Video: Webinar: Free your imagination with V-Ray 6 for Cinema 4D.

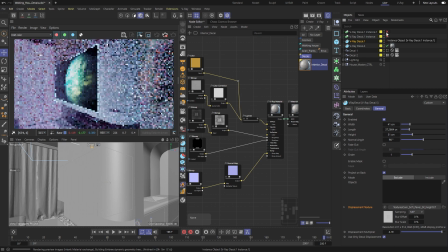One other quite useful feature is the ability to apply them on curved surfaces too. Just make sure to adjust the normal angle value accordingly. We can also have as many decals as we need, and when we are done adding detail with them, we can simply parent them to the house null object. That way they can come along once everything has animation on it. Now, we also took advantage of some material improvements.
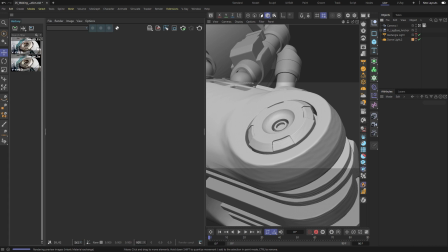With the addition of energy compensation, rough materials and surfaces will look even more realistic.
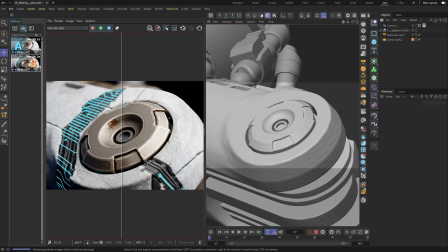Let me focus on this mechanical part and show you a render with both V-Ray 5 and V-Ray 6.
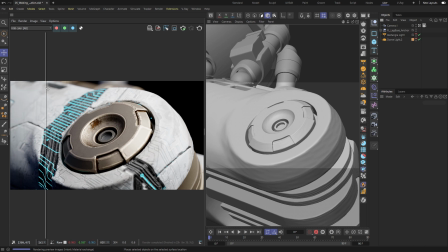If we compare both images, you'll see that there is a quite significant difference in the final look. But just to get the point across even better, let me show you a comparison with a shader bowl scene.
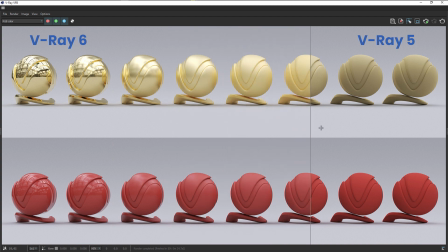With the new model, the energy gets preserved, and that would be most visible on the rough looking materials. Note that this option is activated by default for newly created materials, and you still have an option to do so for previously created ones.
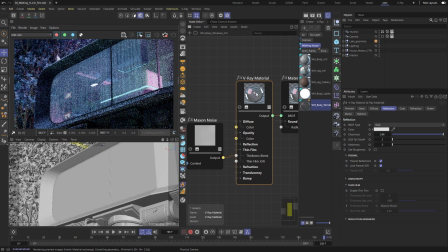Alright, the next material feature I want to share with you is quite easily visible, since big portions of our house are taken by its windows. I'm sure most of you know that glass is relatively simple to create, but it's also not the most exciting material to set up.
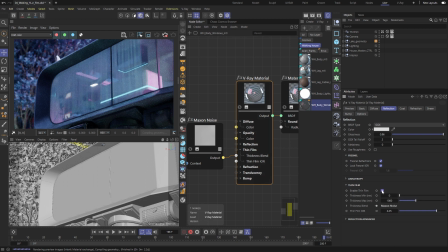To make it visually more appealing, we need to rely on its main properties, refractions and reflections. So we use the new thin film option to offset its reflection color based on a surface angle.
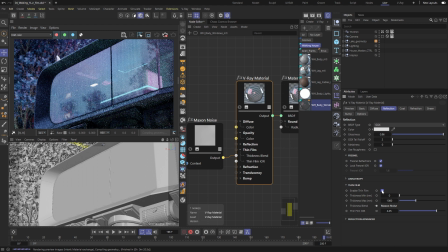Once we enable the option, you can immediately see some colorful light scattering based on the minimum and maximum thickness values. And you can always adjust those values to achieve your desired look. We were aiming for a futuristic extraterrestrial look, so we ended up using these particular values.
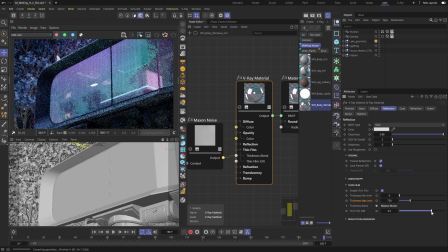This way, our windows are not simply reflecting the environment, but also have a slight tint color on their own. Now, all those windows seemed a bit unsafe for a sci-fi house exploring a different planet,
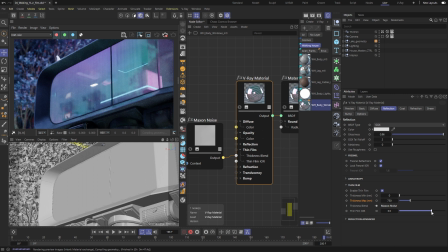so at some point during the project, we were discussing some sort of a visual clue that our house is capable of protecting itself.
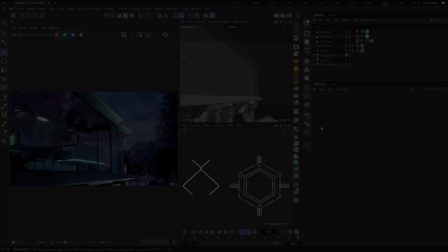And an energy shield covering the most fragile parts seemed like a good way to visualize that.
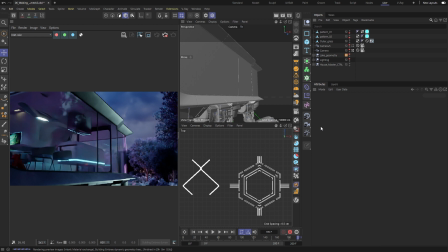We could have simply used the texture as an opacity source, but in a curved or twisted form, that can cause a texture to stretch or look very strange from a certain camera angle. So we ended up tiling a small piece of geometry instead, using V-Ray Enmesh.
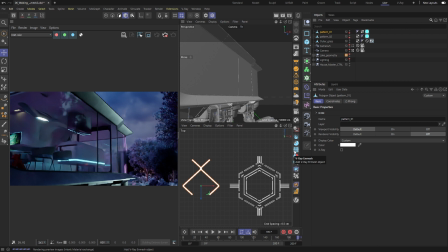In order to use it, you need a pattern that is repeatable. So let me show you how to set it up. Select your pattern, and create an nmesh object. Now all we need to do is to select the object we want our pattern to be spread on.
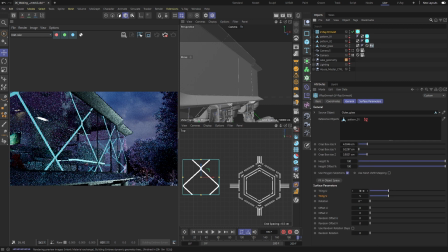And that's it. Now we simply set the tiling of the pattern and if needed, adjust the crop box size so that we get a perfect repetition. And you can always swap patterns with an existing nmesh object.
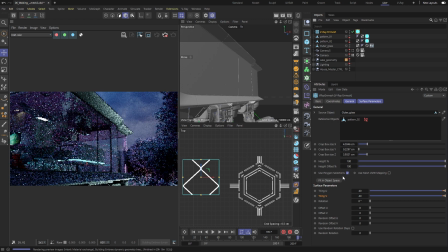Just make sure to use the Fit in Object Space button so you get the proper size for your crop box. So once we approach the end of the production stage, we were constantly thinking about the lighting.
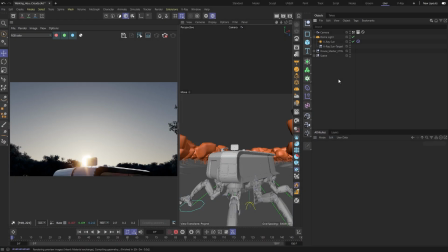And we hadn't decided on the final look yet, so we started experimenting with different dramatic lighting setups with lots of cloud coverage. To block out the sunlight, we relied on the new cloud system. With a single checkbox, we can generate different types of clouds.
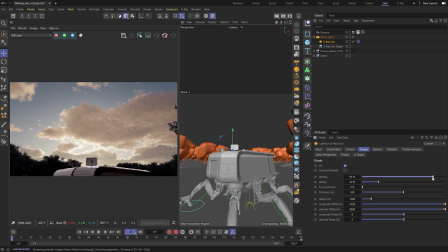And the higher the value in the density parameter, the more clouds you have in your scene. The variety value will give you a finer control over the look and distribution of the clouds.
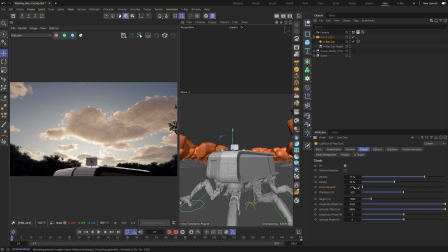While the series amount will dictate how much cloud coverage you'll get in the upper parts of your atmosphere.